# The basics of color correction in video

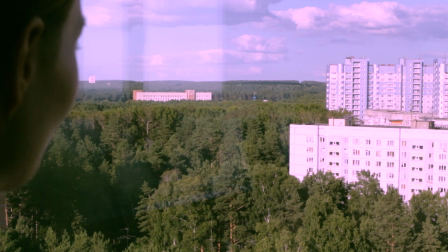For example, if you fill everything with orange or pink, it will look alien and ugly, unless of course this is part of your concept.
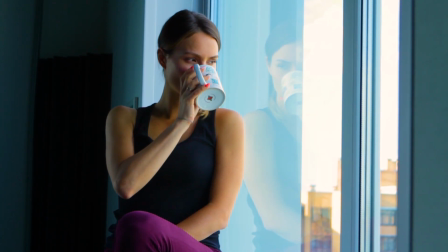Do not overdo it. Stretched to the limit, saturation will not make your video more vivid.
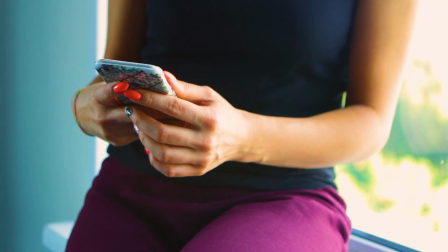Remember, the color is just the icing on the cake, not the cake itself. Try to ensure shots from the same location match each other in color.
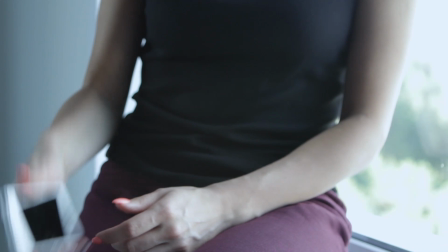Otherwise, you will create the impression that each scene is a new one. And now to practice, let's figure out which settings are responsible for what. Open your video editor and upload the files.
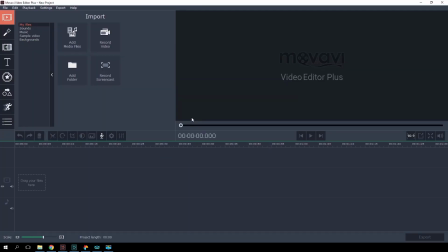In Movavi Video Editor, you can use the auto color correction options.
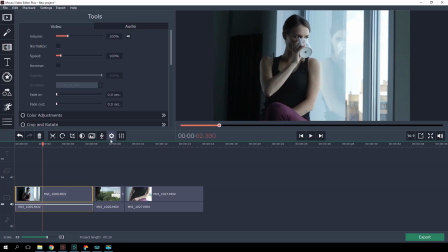Choose your clips, click Properties, Color Adjustment, and the options you need. Already pretty good. But we'll go a stage further and take a look at the manual adjustments. Don't be alarmed by the number of parameters. I'll tell you everything in detail.
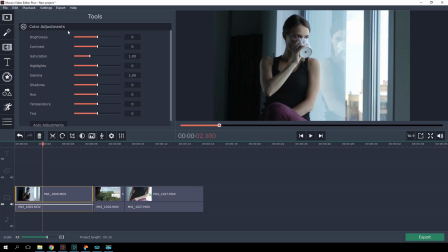The first two sliders are responsible for the level of brightness and contrast in the image. Let's make it a little lighter and add more contrast.
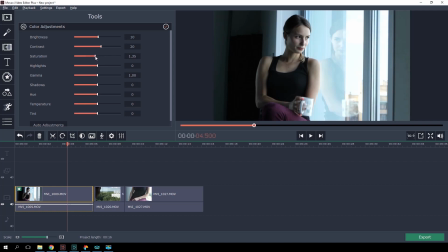Saturation changes the depths of colors. Let's go a little higher, but don't overdo it, or the colors will start to clash violently. Using this parameter, the image can also be made very dim, or in shades of gray.
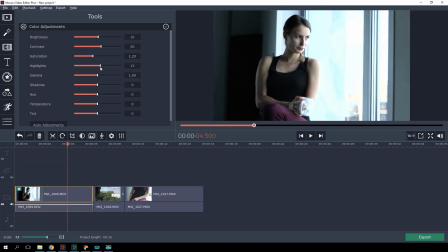This slider will make only the light areas of the frame more or less bright. This is useful when you want to change the level of brightness in a specific area.
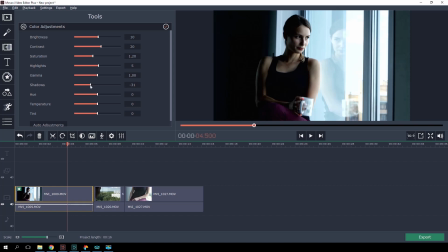The shadow slider works in a similar way. You can use it to make the shaded areas of the frame more textured. Gamma also changes the brightness of the frame, but is non-linear, unlike the brightness slider. So the medium tones will show greater changes, and the light and dark areas will show less.
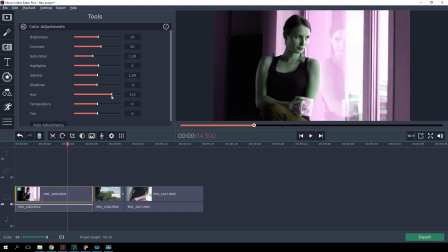Hue changes the color balance. Be careful with this tool. You can very easily turn your characters into the Hulk or an inhabitant of Pandora. Temperature lets you add yellow or blue shades, making a picture warmer or colder.
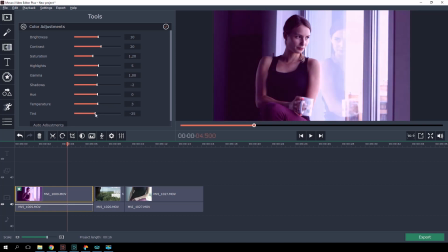The same goes for tint, which lets you give the frame a more violet or green tone. So, we have the first color corrected version. This is how the picture looked before and after.
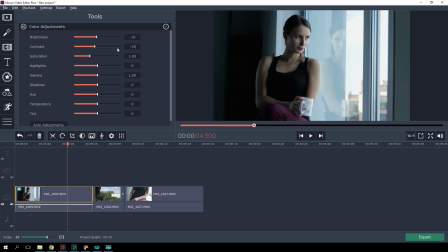Here is the same for the second option.
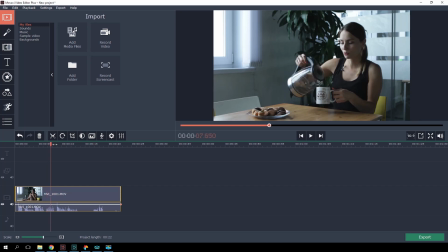And here is how we made an example earlier. We cut the clip in half at the point where the situation changes. The first part is gray, dull, and depressive.
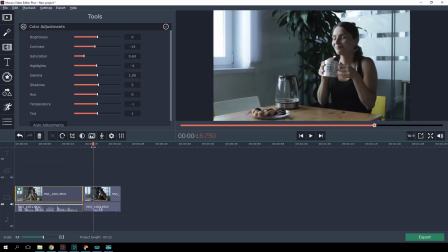And then the right side is bright and cheerful.
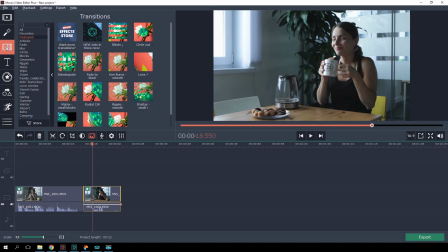Apply a smooth transition between the two and adjust its duration.
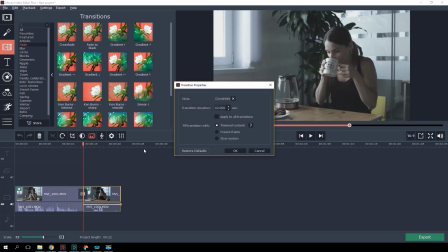That's so much better. Well, today we learned how to do basic color correction using Movavi Video Editor. And don't worry if you don't get the desired result the first time. Color correction is one of the most difficult aspects of editing photos or videos. Now you have the opportunity to make your vlogs and videos from holidays even more colorful and interesting. Nothing to color? Then watch this episode on frame composition and start filming. And don't forget to subscribe to our channel, leave us your likes and give us some ideas for future videos in the comments. Bye-bye!